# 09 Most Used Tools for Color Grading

This is already looking better. From that to that, I can say, I like that.
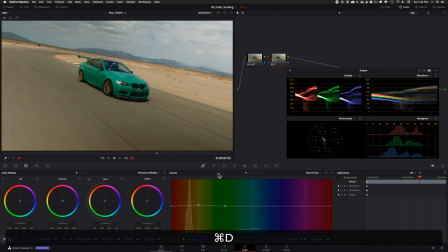[16:28]
This looks cool. And then I can, in the same one or in a different node, I can create another serial node and go, you know what? Pick this green. And then here's the tip. Usually it picks it very tight, and you don't want that because you might see some artifacts.
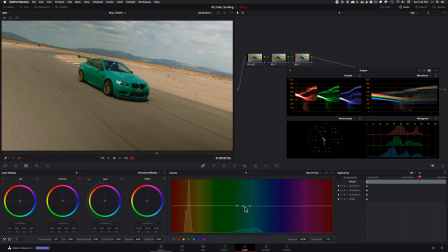[16:46]
So what I do is I click on this guy, and then anytime you click on it, it's gonna like change saturation or hue wheel. So what you want to do is just double tap on that so it resets it. So I'm gonna go somewhere around here and then double tap that.
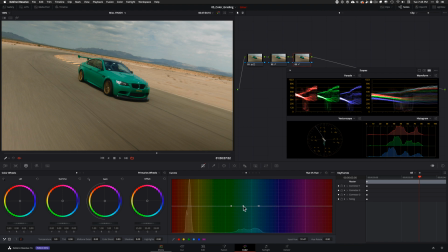[17:03]
I'm gonna grab this and go somewhere around here, and I'm gonna double tap that, and then I'm gonna come to my middle wheel and I'm gonna go now where I want to take this car. So I want to give it a little bit more green, because to be honest with you, the car had a bit more green like that. I shot this footage, so it was more like that.
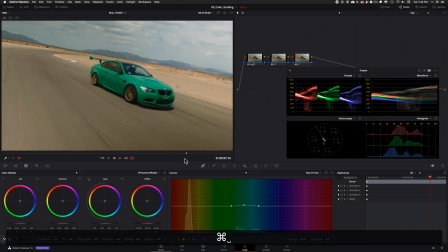[17:21]
So just look, we were able to pull that color without qualifier. And this is very important,
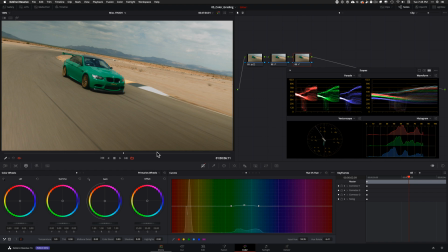[17:30]
because if you want cleaner grades where you don't have to tweak each and everything all the time, you can get away with a lot of it by using hue versus hue,
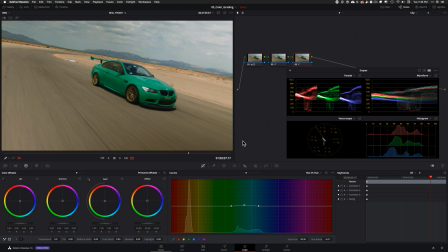[17:42]
especially if it's a really stark color. If your whole image is brown and then you got this poppy green, if your whole image is white and then you got this red, I will highly recommend using hue versus hue. And it can put you in the ballpark very easily,
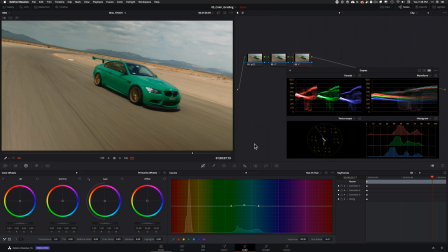[17:58]
and it's also the key when it comes to working with 8-bit image and lower consumer level cameras. Nothing is better than using hue versus hue instead of qualifier, because it's just going to give you a cleaner image and blend it really nicely.
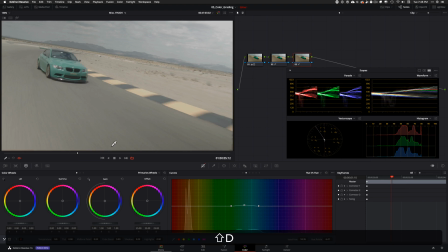[18:17]
Just a pro tip. And then last,
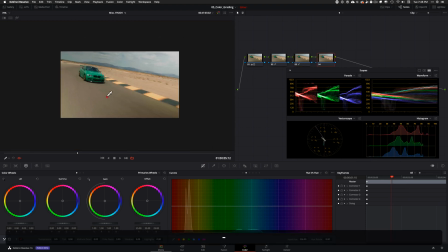[18:20]
let's look at the ultimate thing that everybody uses and abuses, and that is this guy, our friend right here. And you can just power windows, you can create vignettes, you can create whatever your heart desires. In this one, what I'm going to do is something different. So I'm going to take it, put it right there.
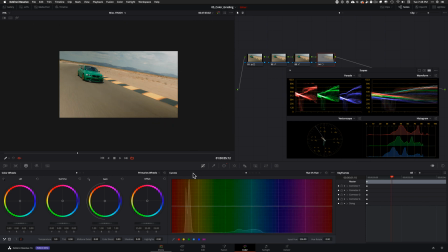[18:40]
I'm going to create a big circle like that, and then I'm just going to go in here, link them again and link them together, and then grab it and just pull this down, because I want to even out my image. So I'm looking at what my image looks like here, and I want it to look like that there too, and even it out.
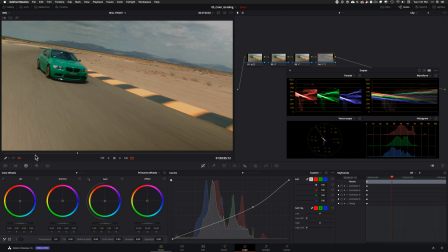[18:59]
And now I can do a couple of different things. So I can track that. Not sure if there's enough data for it to track, but let's just give it a try. So let's track back, let's track forward. All right, it kind of did it. So it kind of did a good job. So track back, track forward, obviously these buttons right here. And now if we look at it, it's taken that sting out. I'm going to go to a different node so we don't have to look at the window. But like if I play it through, and if you see what it did quite a bit to just even out the image. And that was just one quick example of the power of Windows. And in DaVinci Resolve, if you're going to use Windows,
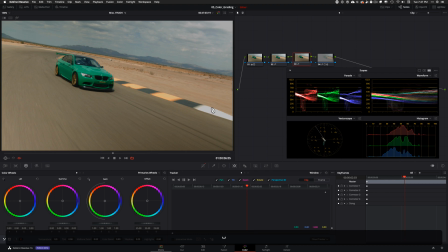[19:40]
really exaggerate the softness, or else your grade is going to look like an amateur, trying to do something cool. But once you blend it right, it's gonna just look amazing.
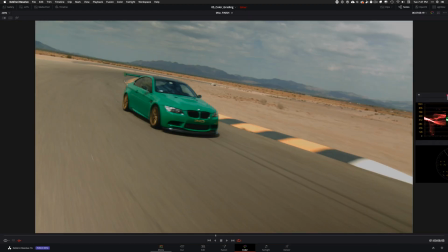[19:52]
I mean, just look at it.
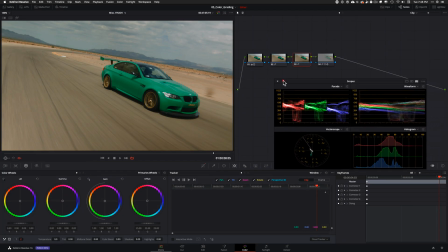[19:55]
It looks so even, and that would just happen easily with the simplest little window. And power windows just go in many different ways, and we're going to be exploring all of that in the future lessons. That was just an overview on all these tools and how we're going to be using them and what they're used for and what are some of the general practices in the real world. Let's move on.